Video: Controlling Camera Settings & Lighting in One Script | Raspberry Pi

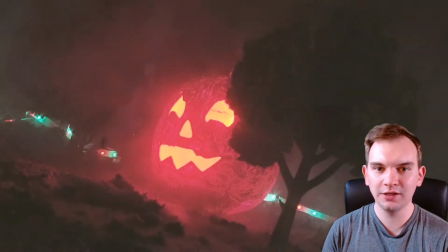So for a while now, I've wanted to see if I can control lighting and camera settings in tandem together using a custom script.
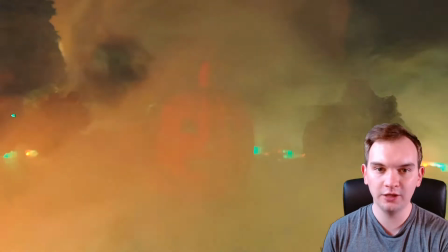It could be really useful, and with the right camera API,
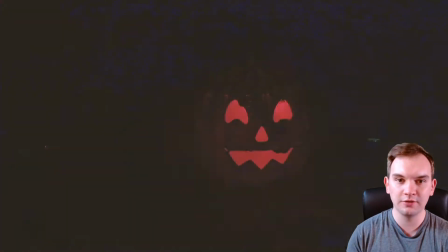you could control focus and f-stop and ISO and all sorts of camera settings depending on the lighting in your scene.
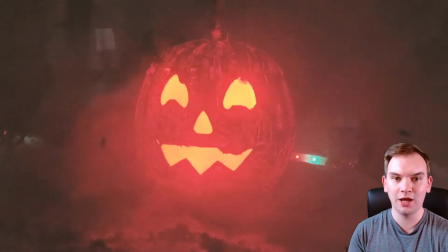And since it's almost Halloween, I figured I would do this with a spooky scene.
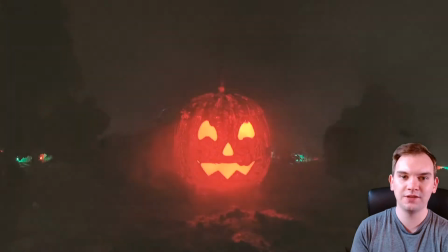So this is my jack-o'-lantern scene with ISO, f-stop, and white balance being controlled with lighting in a little diorama.
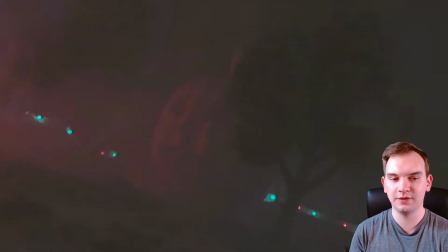In this video, I'm going to summarize how I accomplished this effect. For this project, I used a camera called the Zcam E1.
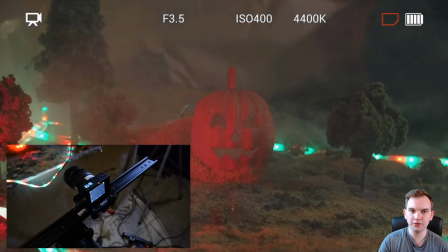I've mentioned it previously on the channel. It's a very special camera because of its size and its capabilities.
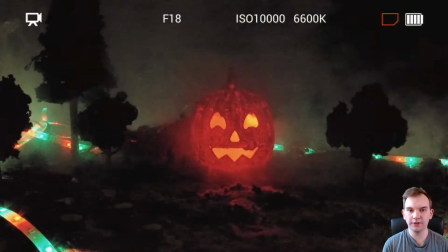What I am doing with it in this project is controlling the camera settings using HTTP requests.
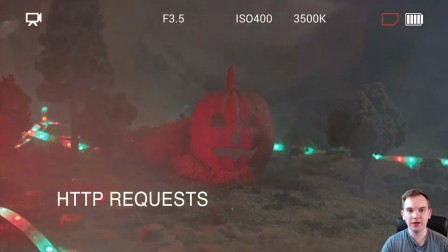So since the camera has onboard Wi-Fi,
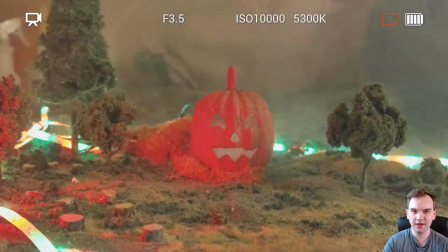we can connect to it like a normal Wi-Fi network using our Raspberry Pi and send HTTP requests to the camera, and depending on what string we request,
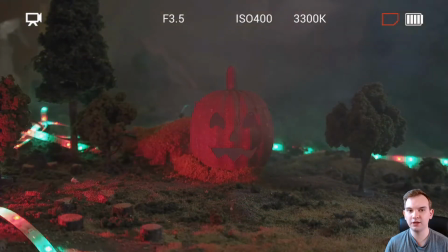we can change certain settings. So think of this as accessing multiple web pages on the camera, but they're not really web pages.
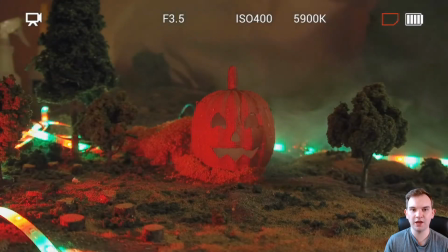We're just sending requests to those URLs, and then the camera is changing settings based on the requests that it receives.
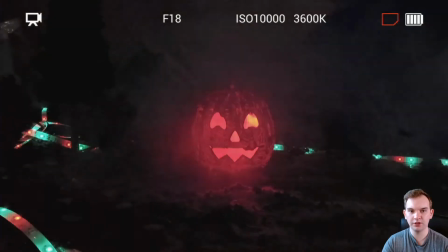Here is a camera view where I've turned on the on-screen display, so you can actually see the values being changed as the video progresses.
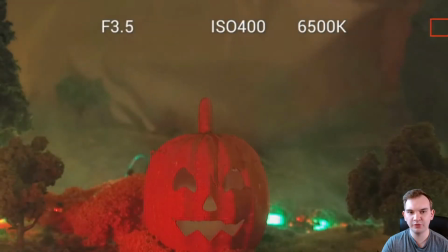On the top, you see F followed by a number. That is the camera f-stop. You can see it's changing between 3.5 and 18.
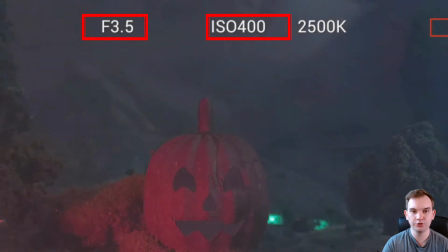In the middle is the camera's ISO setting. That's changing between 10,000 and 400. And on the far right, you'll see a number followed by the letter K. That stands for Kelvin.
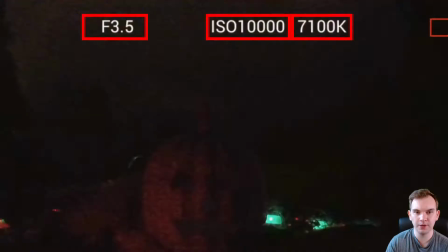That's actually the color temperature, or the white balance in this case. Now, there are four main lights in the scene.
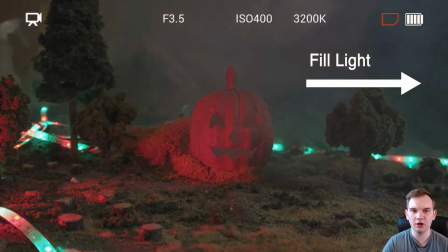One of them is a fill light. It's just an LED off to the side. Then two of them are red automotive LEDs.
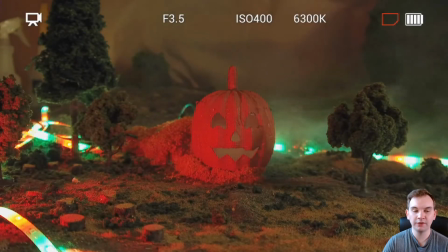One of them is inside the jack-o'-lantern. One of them is off to the side on the left. And then the last thing that I consider to be a light is that strip of RGB LEDs.
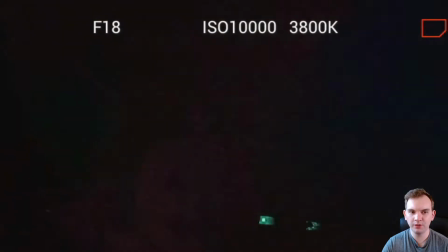With ISO and f-stop, primarily what we're doing is we're setting the f-stop to
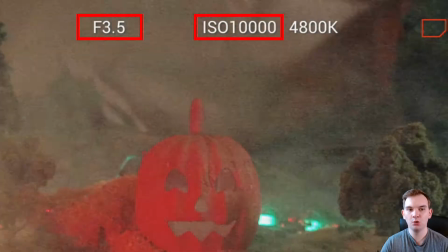3.5 and the ISO to 400 when the exterior automotive light is on.
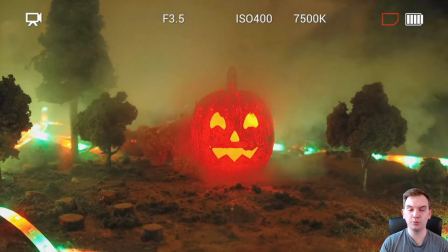So during this stage, we want our scene to look brighter, so we're opening the aperture wider and we're decreasing the ISO because we don't need a higher ISO to compensate because we're letting a lot of light in.
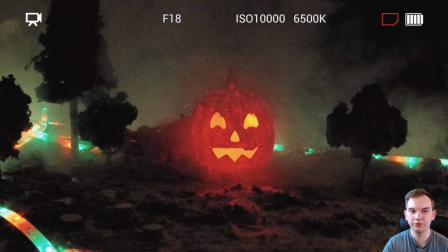Then when that automotive LED turns off and the one inside the jack-o'-lantern turns on, we want it to look more intense, like a silhouette of a jack-o'-lantern face. So we turn the f-stop up to 18 and we turn the ISO up to 10,000 to compensate for the lack of light that we're getting because we've now closed our aperture a lot more.
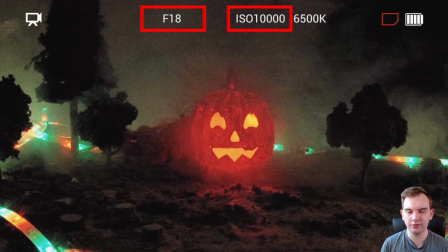And ISO in a camera is basically the signal gain of our camera sensor. So we're turning up the sensitivity of the electronic sensor inside of our camera.
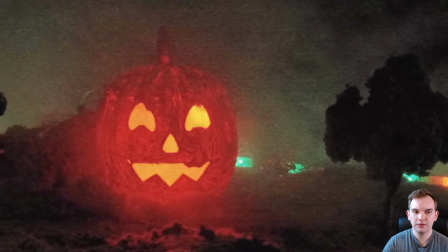And this creates a grainy, less saturated image, and we can see that silhouette of the face much more clearly.
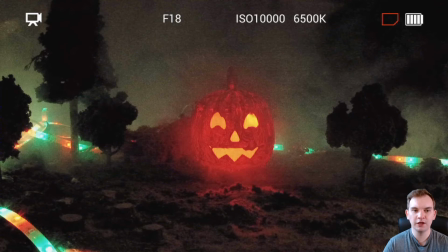Also, when we increase the f-stop to 18, that allows for a wider depth of field.
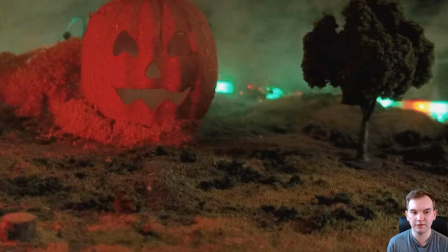So you'll notice at f3.5, when the exterior light is on, more things are out of focus because our depth of field is shallow.
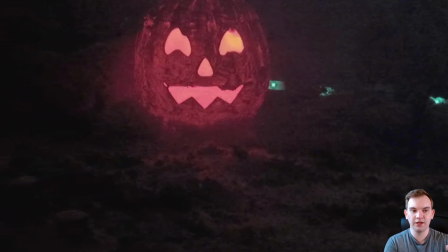And then when the LED inside the jack-o'-lantern is on, f18 comes into play, and that gives us a wider depth of field, so more things are in focus.
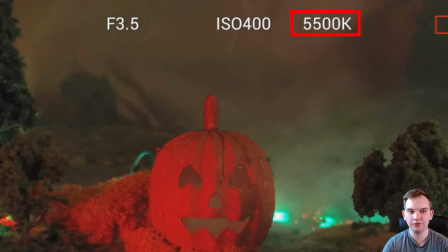Then the white balance. The values are rubber banding from 2300 Kelvin to something like 7500 Kelvin at intervals of 100 Kelvin.
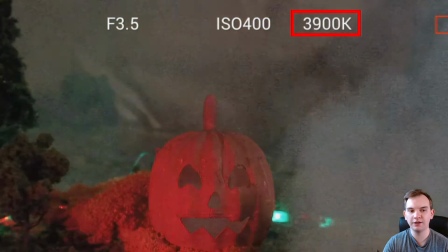Those values are being changed based on the intensity of the RGB LEDs.
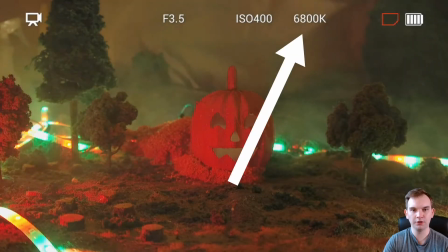When the LEDs are brighter, the scene becomes warmer. And when the LEDs are dimmer, the scene becomes colder.
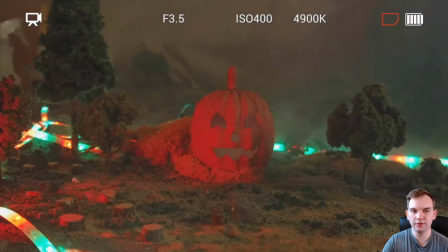So it is these two lighting systems that we're using to influence the settings of our camera.
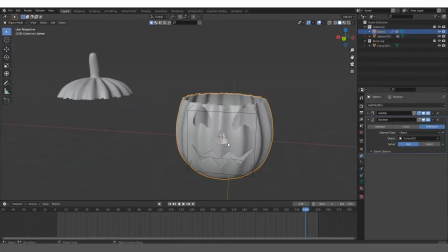So to make the pumpkin, I started in Blender.
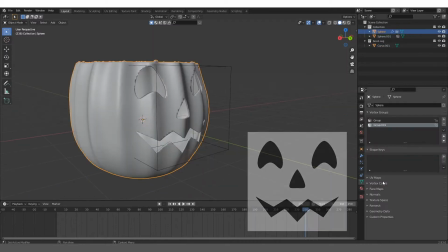I created an SVG out of a jack-o'-lantern face using Adobe Illustrator, imported it into Blender, and then used it as the Boolean object.
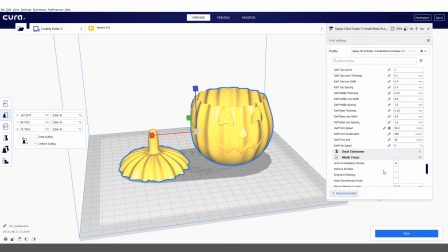So I cut the face out. Here we are in Cura. That's the slicing program I used to create a G-code for the 3D printer.
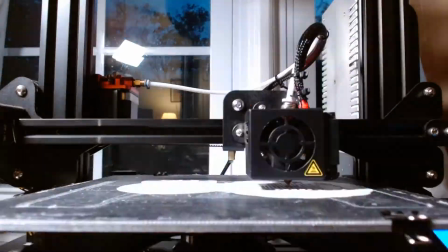I set it to print very, very quickly. This was a very quick turnaround, so the results aren't the best, but essentially I used a solidify modifier in Blender,
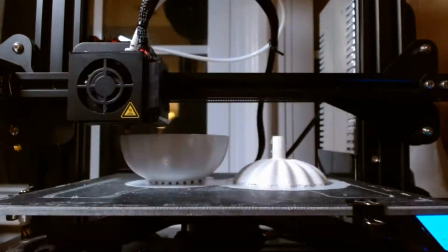so I'm only printing the outer shell of the jack-o'-lantern, and you can see what it looks like there completed.
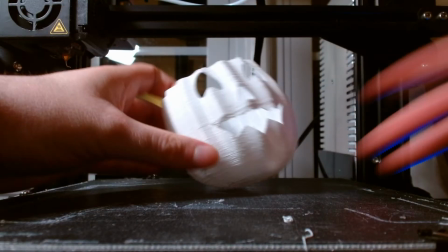Pretty decent. There are a lot of uneven ridges in it, but it's good for our purposes.